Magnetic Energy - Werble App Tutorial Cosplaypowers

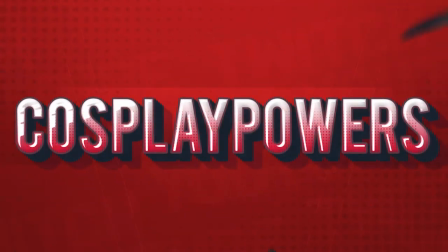Hello everyone, it is Malachi with Cosplay Powers.
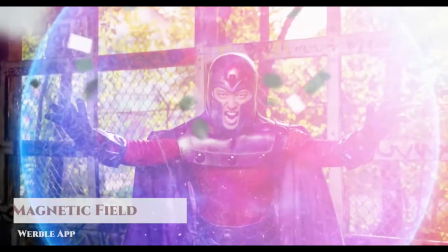I know it's crazy, I know it's insane, but yeah, we're gonna do this all using the Werble app on an iPhone.
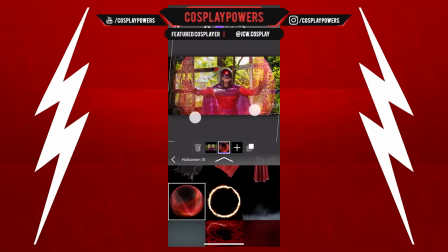We're gonna use Halloween 3 with this effect. I'm changing the hue so that way it's blue color. The next thing we're gonna do is we're gonna go to Force FX 3 and
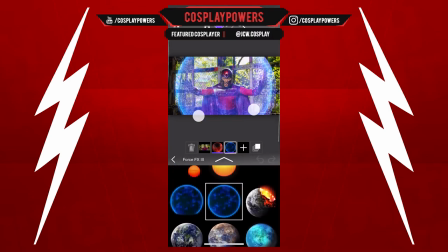use this little bubble effect just to add a little bit of a glow to this. Next thing we're gonna do, we're gonna use
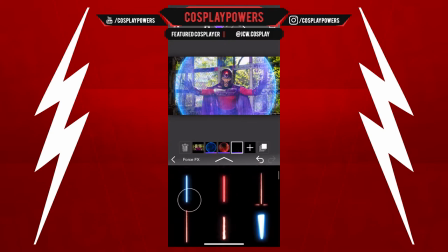some amber type things, like sparks kind of thing from the Force FX.
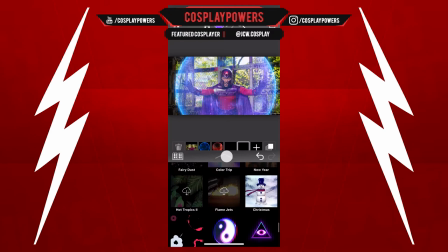And if I'm going too fast, which I'm quite sure I am going pretty fast,
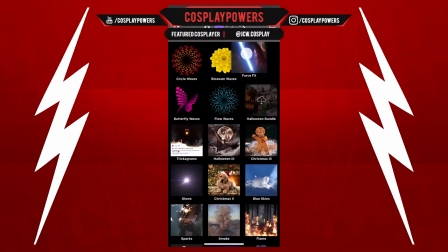you can always pause this video to see what I'm doing to slow it down.
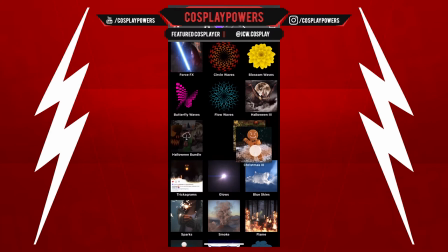I'm just moving these icons around too to make it more comfortable. Some of the effects that I use the most, I'm always gonna move it up at the top.
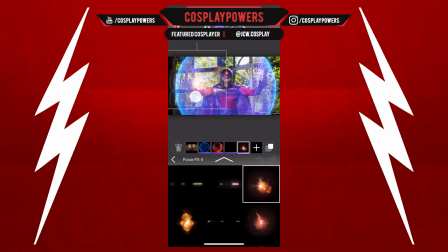So I'm gonna use Force FX2 because I wanna make it like someone is shooting at Magneto. So basically I'm using these sparks from the Force FX2 so that way the shots are ricocheting off the shield.
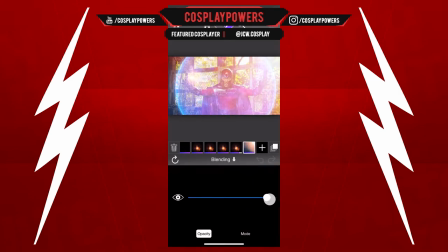Now I'm gonna add this lens flare on the top right hand corner, and I'm gonna change the hue a little bit. And that's just gonna bring more like shine from coming from outside that sunlight.
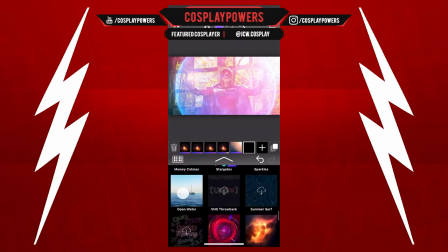It's gonna bring more life into this. So now we're gonna add the metal. And guess what? I'm using confetti.
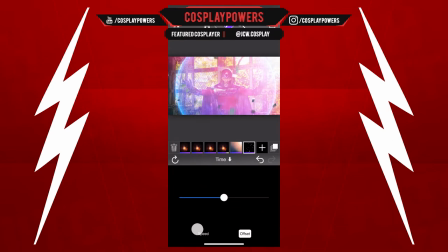So I'm gonna speed up the confetti, make it look like metal shards are just flying around this guy. And then I'm gonna play around with the blur so we can get some depth of field. So you got some pieces closer to the camera, you got pieces further away. And of course we gotta have some pieces from behind him.
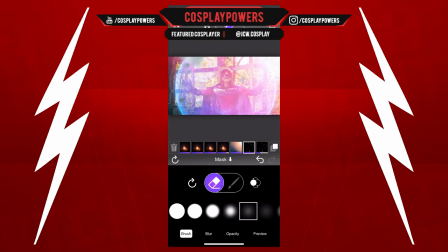So we gotta mask out the other pieces of metal, aka confetti, flying around. So that's how we give that effect, like the metal is moving in a circular motion around him.
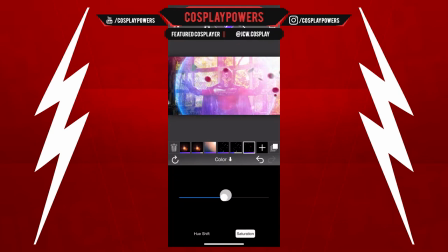And just to mix up things, I'm just gonna add these circular pieces as well, so it doesn't look like just a bunch of rectangle pieces of metal flying around. And then last but not least, I'm gonna start moving him a bit.
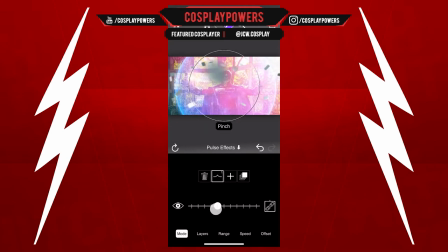So I'm gonna move his hands to make it look like he's moving his hands. I don't want to really distort the background. As you can see, I'm distorting the fence, and I don't want that. If you want to avoid distorting like the fence or the background or whatever,
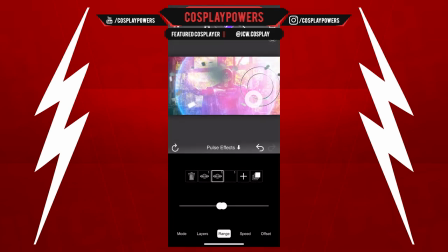a good idea is to pull this image into Photoshop and then take the character out himself and then put it back into Werble. That way you can move his hands and it won't affect the background. Something else I like to do is add the bulge effect to the effects themselves.
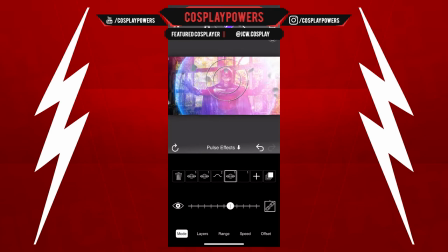So that's what I'm basically doing right there. I'm giving that magnetic energy some movement basically. And of course we want to have the whole camera moving too, because this is like chaos. It's like the camera wouldn't be this still.
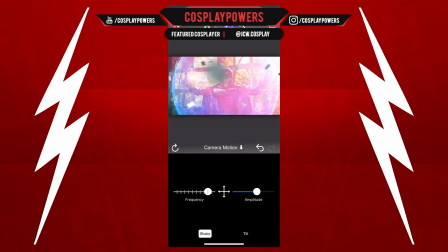You have pieces of metal flying around and gunshots getting shot at the magnetic shield.
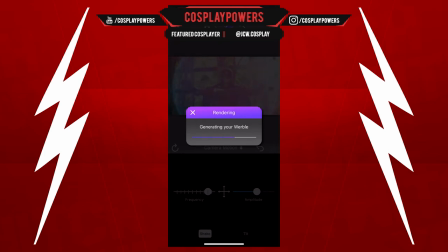So there's a lot of stuff happening, but yeah, that is pretty much it. That's how you do it.
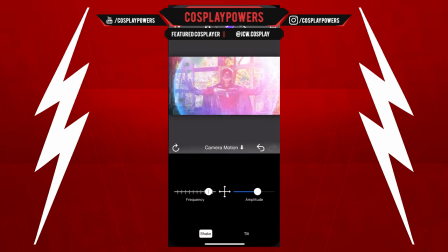I really appreciate everyone watching this. If you want to check out my other videos, links in the description or at the end of this video, you can check out some other tutorials.
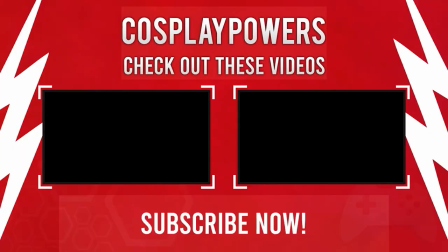Don't forget to subscribe, share this video with other people that's trying to take their cosplay to the next level. And also make sure to hit me up if you have any questions about doing edits. I check my DMs on Instagram all the time, and I'll be happy to answer any questions. All right, take care, guys.